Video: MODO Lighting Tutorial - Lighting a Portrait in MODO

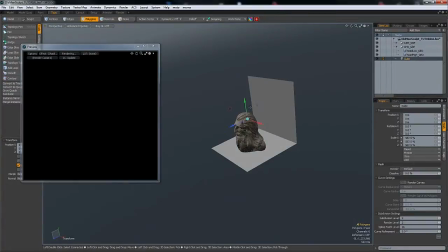4:13 Hit F to flip the normals. Move it down a little bit. Scale it up.
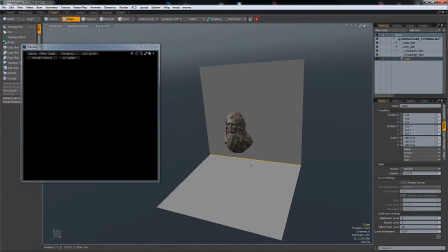4:21 And you can add a nice little bevel to this. Select the edge and just hit B for bevel.
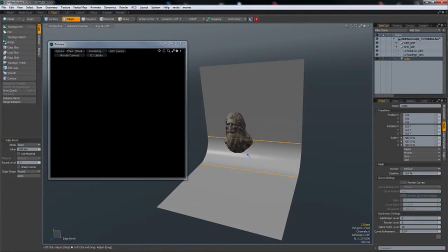4:27 You can also just add a little roundness to it. So now we have a nice little backdrop.
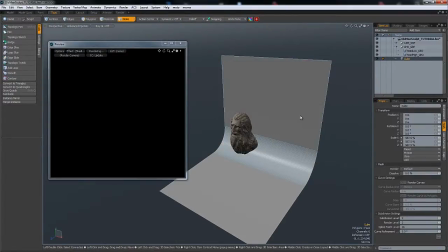4:32 Give it a material, select it, just call it backdrop. And now it's time to light our scene. The way I light my scene is pretty much using only area lights.
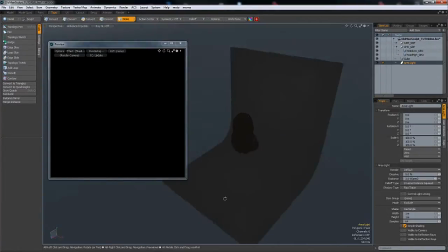4:47 The reason I use area lights is because they're nice and comfortable. They're great for portraits, and they look comfortable.
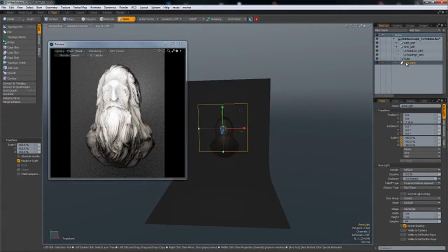4:55 So just start getting area light in here, and start to position it.
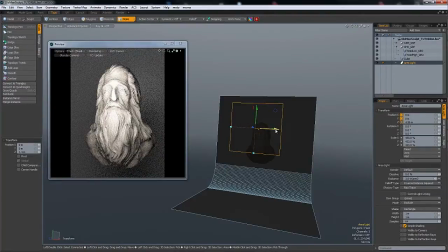5:04 We want area light to go from screen left.
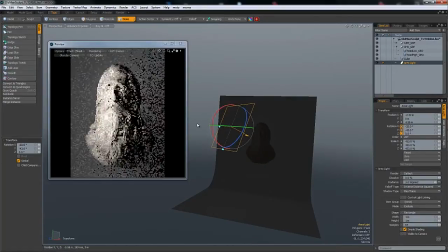5:10 The reason this is because then we get a nice little shadow, as you can see here.
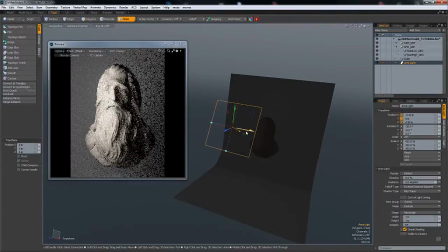5:15 By leaving it in the middle, like this, the lighting is completely flat.
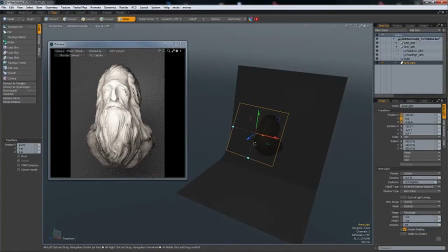5:21 If that's what you want, that's perfectly okay. But most of the times, if you make the lighting completely flat, it's gonna look boring.
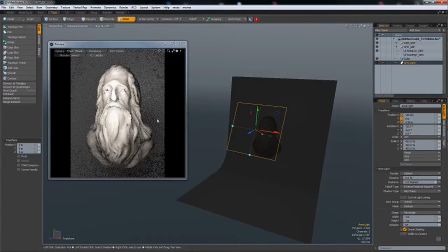5:28 Let me also hide the high-res version, as we don't need that. So let's move it over here.
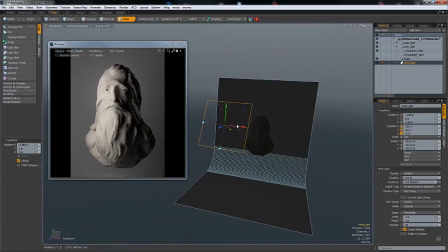5:34 So you can just quickly see in the video here that it becomes more visually interesting by doing something like this.
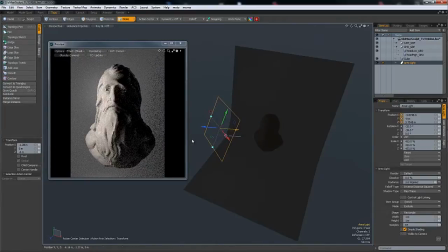5:46 Having half the head is a little dramatic, but we'll stick with it.
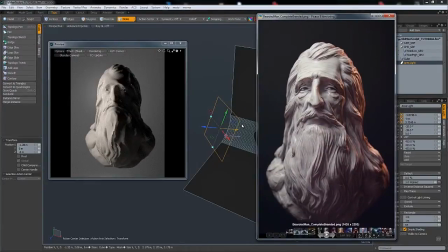5:51 As you can see here on this image, it comes from about 3/4 view.
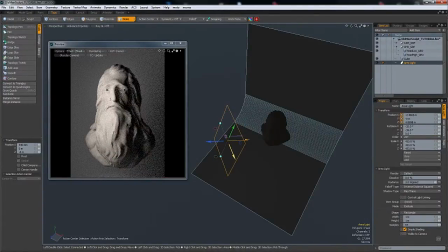5:57 So it will be something like this. I'm just going to move this over to my second monitor. There we go. And you can also go under shading, final color output, set the saturation to 0.
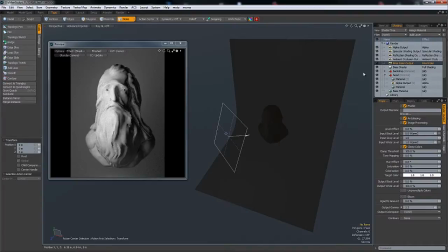6:15 What this will do is it will allow you to only see the values in it. You're not going to be distracted by the colors whatsoever. Also to note here, I've already applied a camera depth of field to my camera, which is under camera group.
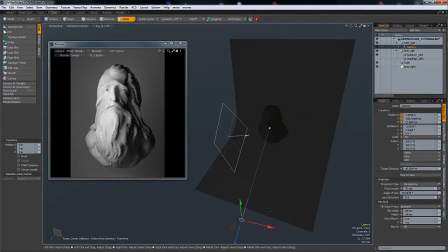6:35 You can control the depth of field under camera effects. Hit enable, and by default it's disabled. So hit enable, and then you can hit Ctrl F over where you want the focus to be.
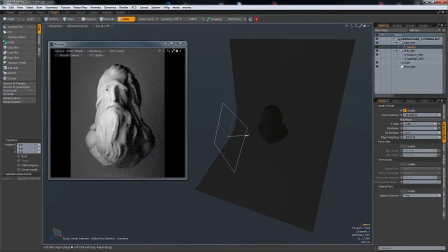6:50 And this is very handy. You control the amount of blur using the f-stop value. A higher number will make it sharper, a lower number will make it blurrier. So as an example, if I set this to something like
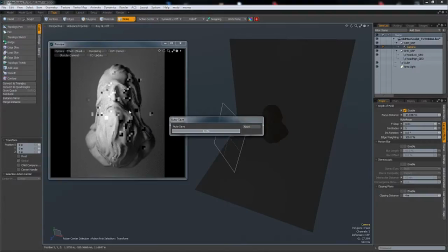7:08 0.01, it's going to be, that's all I'm saying, it's going to be very blurry. So it's about finding the right balance here. Some blur is appealing, but too much is going to kill the image. So you can see very, very blurry.
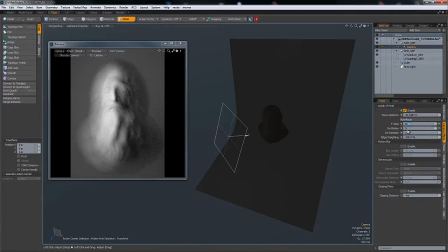7:25 This of course depends, this is scale dependent. So if you're working incorrect scale, you're going to have a hard time with numbers. So you can see what it's doing here. Set this to 0.2.
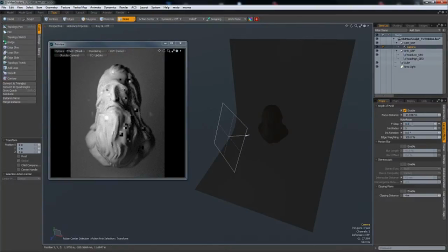7:43 That's still a little too much. 0.3 I think is fine. And again, Ctrl F to focus in the preview. Just hitting here. By hitting here, you can see what the various how the focus distance changes.
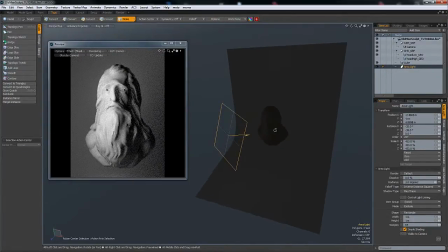8:01 Next up, we need to tweak this light in intensity. It's slightly too strong now. The way we tweak it under the properties, item list properties, and area light, and just set the radiance down to something like 2. We also want to make sure our lights are grouped.